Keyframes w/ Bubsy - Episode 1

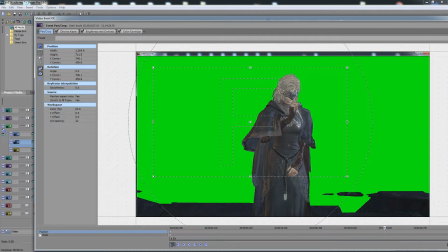[4:06]
Because Dark Souls 3 is a good game, so like you have to keep the map on, which just makes it such a fucking chore because you have to like make sure you're not in frame.
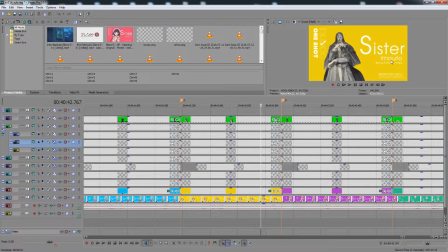[4:15]
Most of the stuff is the same throughout. It's just little changes, like having the names and stuff be goofy. Being a genius does help a lot. Pro tip, just so you know. Nothing particularly special.
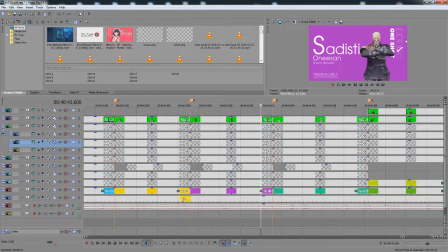[4:27]
The Patches face actually is kind of funny. So I use the sliders from Zoe the Witch had sliders out for all the NPCs, and I made Patches' face, but it took so long I got annoyed, and I actually used Patches' face on every character here.
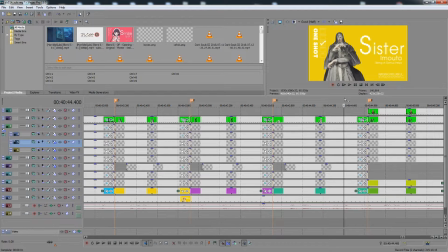[4:45]
Just that you can see Patches' face there. You can't see it on really any of the other ones here though.
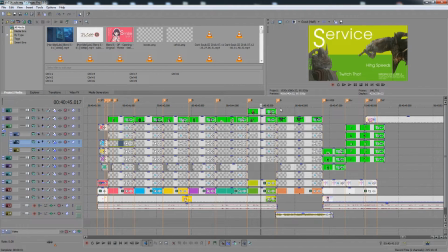[4:52]
You can see it really drastically in that part, but we'll get to that in a second.
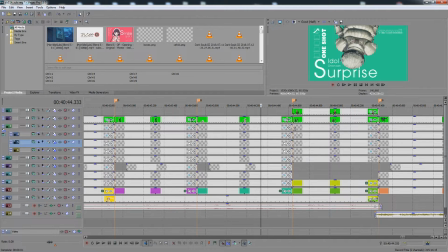[4:57]
This is just upside down. you know, I just flipped it upside down. There's There's nothing special there. This, I actually gave him the Higgs speed, so he's going like fucking super fast.
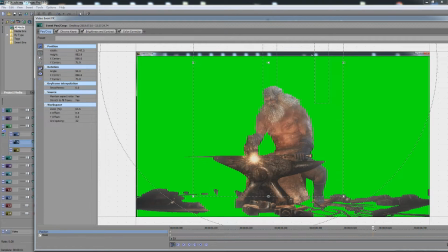[5:09]
Like
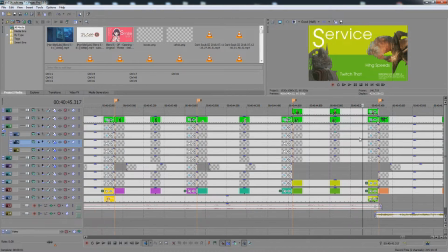[5:12]
it's a Limit Breakers reference. Don't sue me again, please. Nothing else to really say.
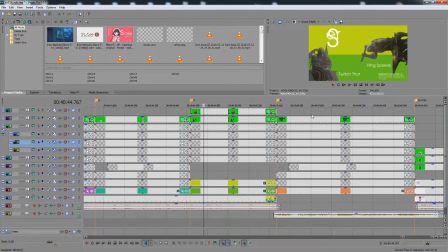[5:19]
There's some like cute animation there with the background, and then we have the ignorant slaves.
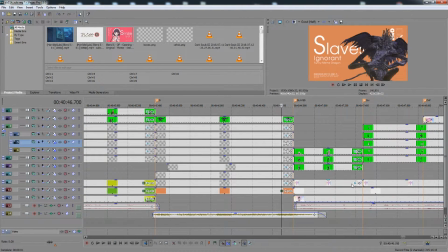[5:24]
The whole joke. Haha, slaves are funny. Then we have this little bit.
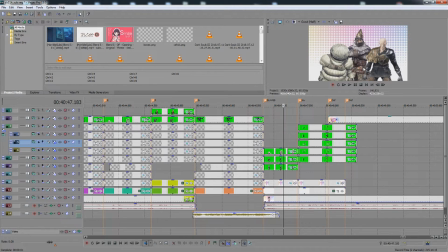[5:32]
You can probably tell that I reused this animation from over here.
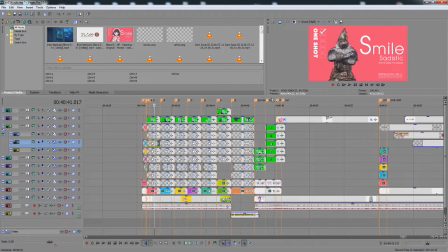[5:40]
It's exactly the fucking same because I'm lazy.
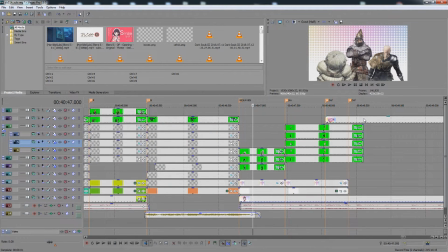[5:44]
These are just, so this animation here where they're standing up is the when you are loading into a game in Dark Souls 3, you stand up off the ground, and I reuse that animation to make them stand up into frame,
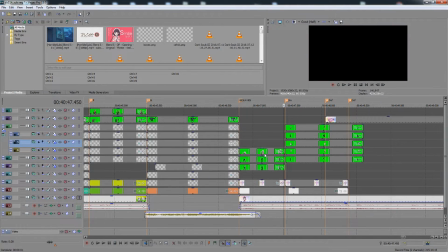[5:56]
because that's, I think the show does that same thing, where, hold on, yeah,
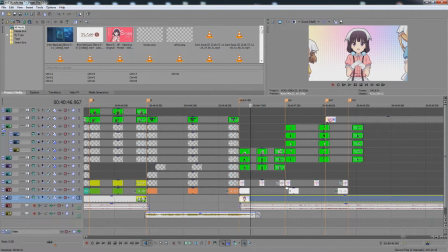[6:01]
they kind of like come in from the sides a little bit more, but you know, I went with what I had.
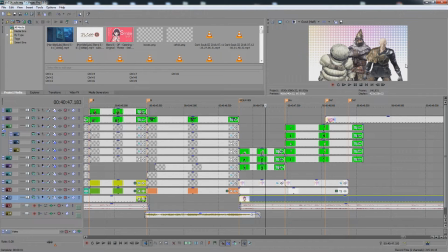[6:07]
The background here is just some gradients, some you know, minor stuff like that to kind of recreate what the show does. This image is fucking huge too.
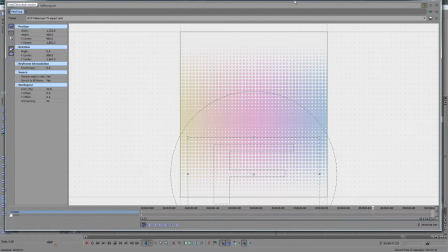[6:17]
Like it's, I think it's like a 4K image almost, because it needed a huge image to do that.
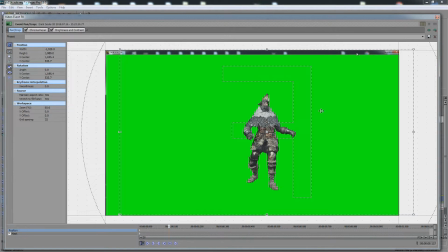[6:28]
Then we have this part where you can definitely see here that every character is Patches. Like, holy shit.
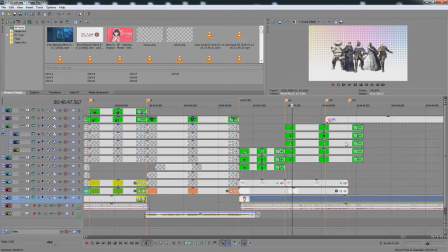[6:37]
It's fucking Patches with boobs, dude. What is this? And it's small enough in shot that you're not going to notice unless you're me.
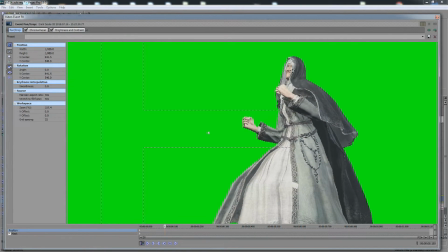[6:46]
But still, you could just fucking Patches in every face. It's great.
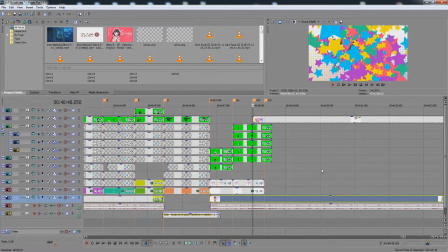[6:52]
Then I actually, so this is where I cheated super hard on this video.
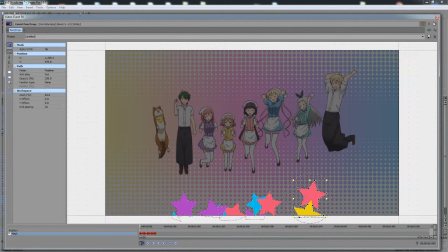[6:56]
I actually use the original footage for this one segment, and the way I do it, I make it look almost seamless. The problem is the frame rate changes, but the frame rate changing isn't too big a deal.
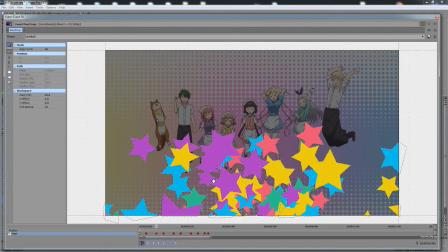[7:06]
So I actually mask in all the stars, and then Vegas crashed.
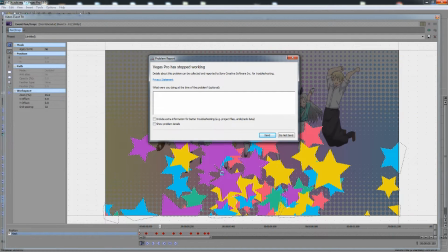[7:14]
Oh, of course it was gonna happen. So what I did is I masked in the stars, and it gets to a point where the stars cover the whole screen, and then it switches to the original video.
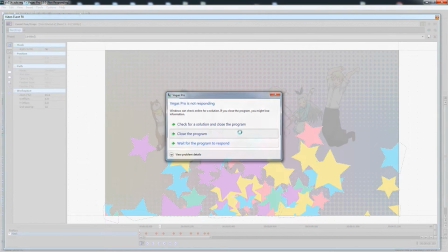[7:23]
So we're just gonna, dude, you have no idea how many times I've seen that fucking image in my life.
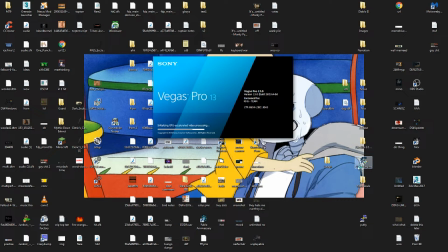[7:28]
Ignore my desktop, it's horrifying, I know. Like, it's actually like the worst thing ever, but I just am too lazy to clean it up.
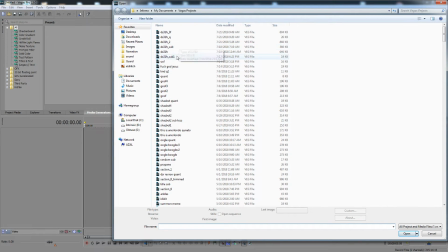[7:39]
Alright, back to where we were.
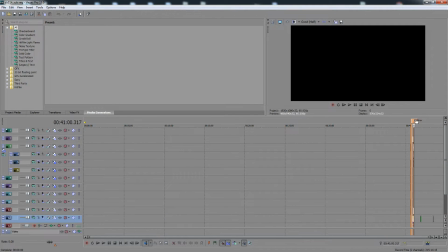[7:43]
Fuck hell. I knew it was gonna crash. I was like aware that it was just about to crash because it was acting super like laggy, and I was like, alright, fuck.
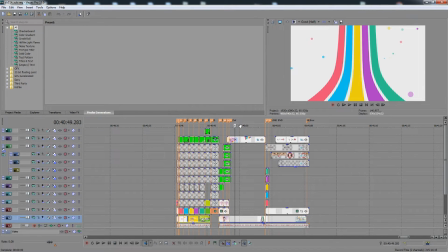[7:52]
So this part I cheated on. This is just the original video.
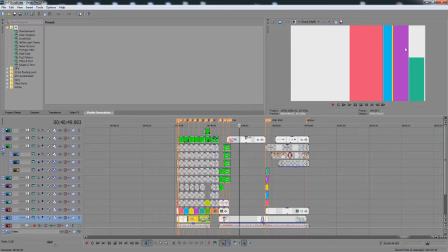[7:57]
Because doing 3D effects in Vegas is horrifying, and while I can do some of this stuff, like a lot of this stuff I could animate, there's no characters in it.
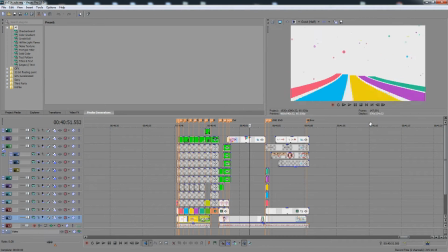[8:05]
So like I would just be copying it verbatim at that point, and what's even the point if I'm just gonna be making the exact same thing?
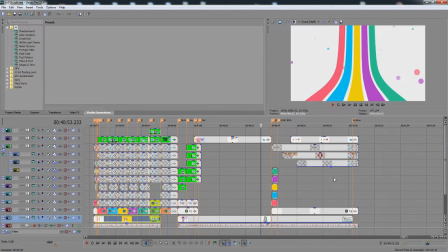[8:11]
So I just used like 10 seconds of footage there.